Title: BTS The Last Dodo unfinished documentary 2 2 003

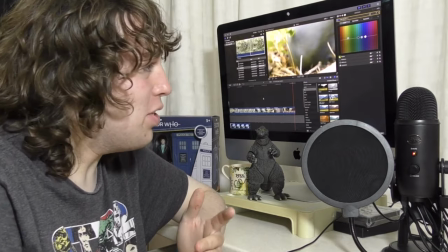I hope you enjoyed that little video I put together. Now just to say that was just a small little test video that will not be going into the final documentary.
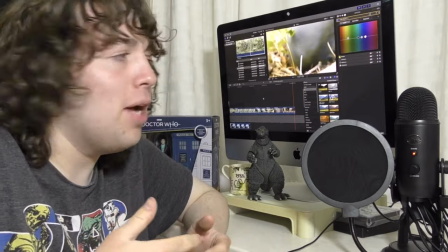Yeah just a little test just to see on overall how does the puppet exactly work, the best ways to photograph it when it comes time to actually film the real thing.
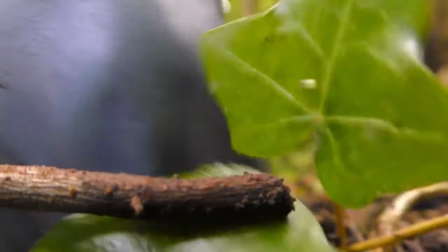I think the best sort of shots we've got of the puppet are more sort of kind of unfocused close up shots.
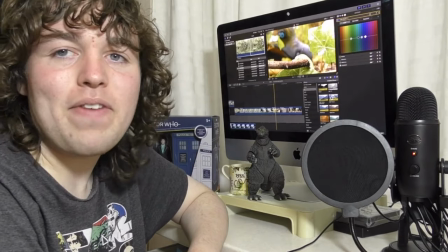Like here's sort of one of my favourite examples.
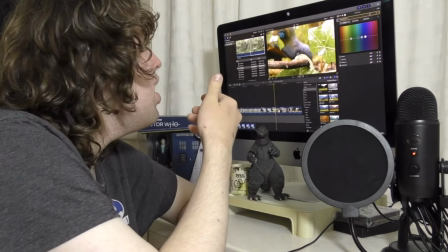You've got all the leaves and debris you know right close to the camera and all in the background you've got the dodo. the sky is the kind of what
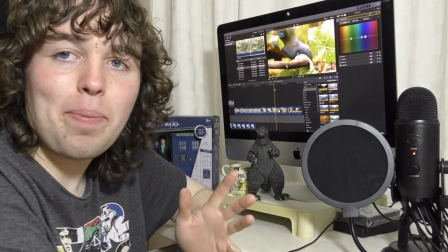do I call paint work I guess I'm still pleased with the paint work I did but other shots like the eyes I think the
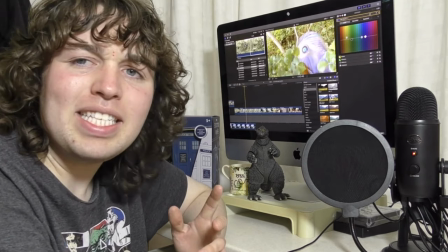eyes they could be repainted just to make them look a little bit more
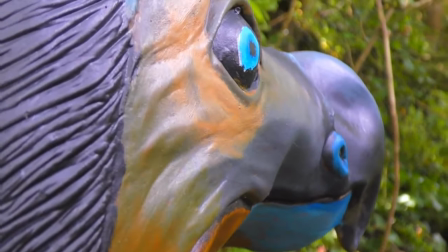like a live bird basically see I think the
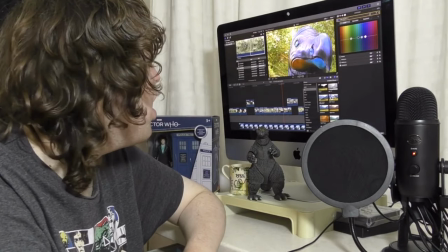eyes could be just tweaked up a little bit I think for the final cut I kind of
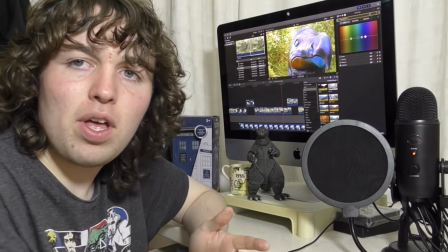want to tweak up the actual puppet itself by giving it some actual sort
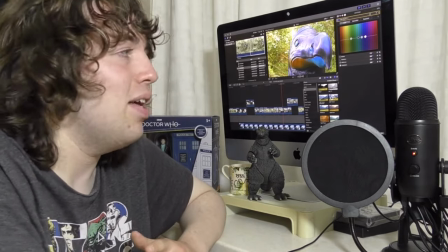of feathers just along it just to just make it look a bit more authentic than the well rubbery plastic look these are quite nice shots just close
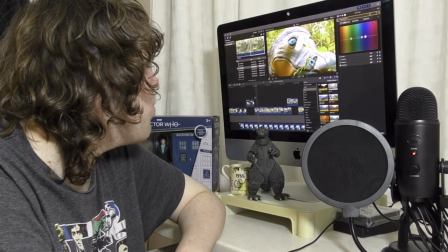up on the beaks yeah this is probably these are the best kind of shots with with the puppet with sort of the beak detail sort of
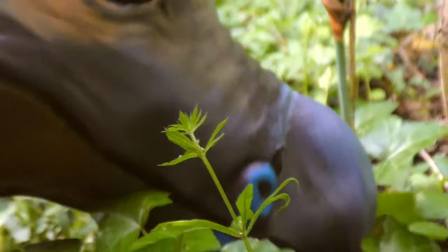the rest of the sort of rummaging around sort of on the ground I quite like that hopefully once I do a bit of test animation with the
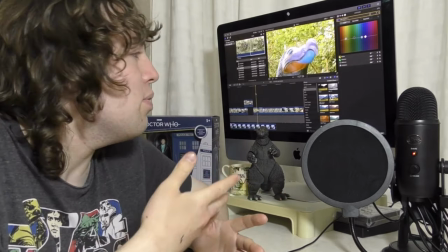animation stop-motion puppet and then incorporate that in maybe in this sequence or make a new test sequence or sort of mix in with the live-action
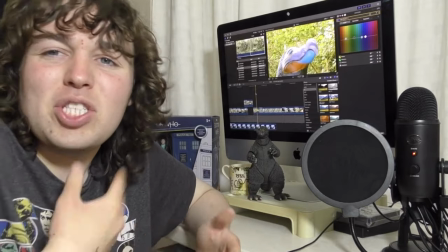puppet it should all hopefully look maybe not seamless but it'll give a bit of sort of
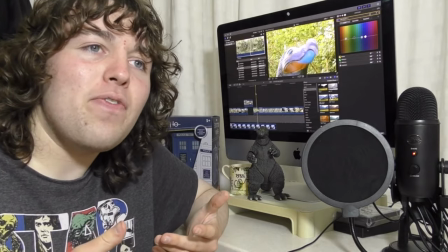flair to the video to make the dodo feel a little bit more sort of a bit more lively let's say.
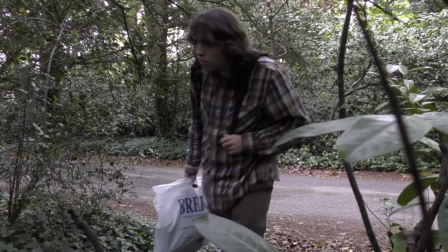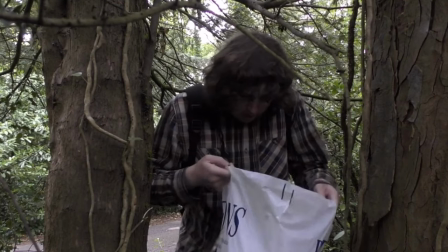The following day I headed to town and found some black fabric for my dodo puppet.
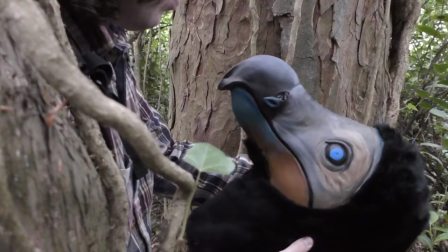Being very pleased with the tweaked results I was very eager to go outside and film a bit of test footage to see on how the puppet now looked on film.
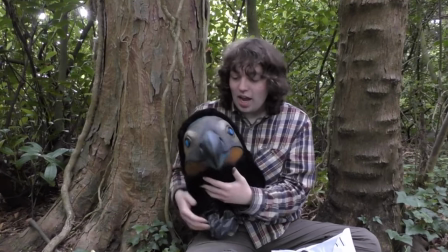So like I said I did some revision on the head here it is now I was initially going to do feathers but after
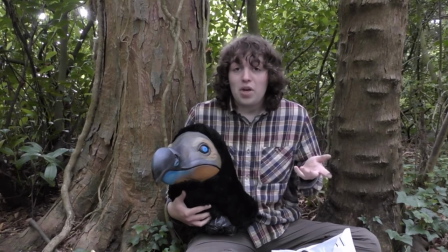realizing that the feathers I'd probably be using would be wing feathers from the bird and it wouldn't quite look that naturalistic for a head,
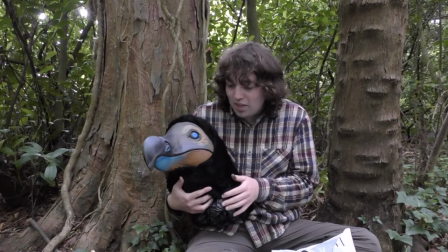feathers for a head of a bird, so instead by the advice of my dad, he advised why I'd use some fur,
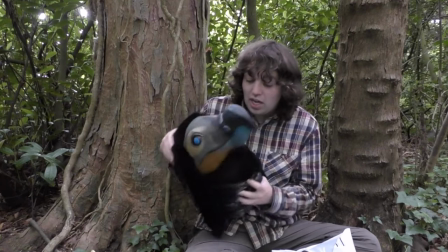and by the kind gesture of my mum, helped me to basically do the measurements and stick the fur on itself.
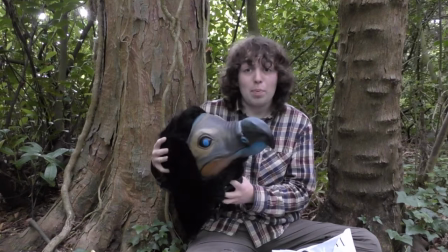So thank you mum if you're watching.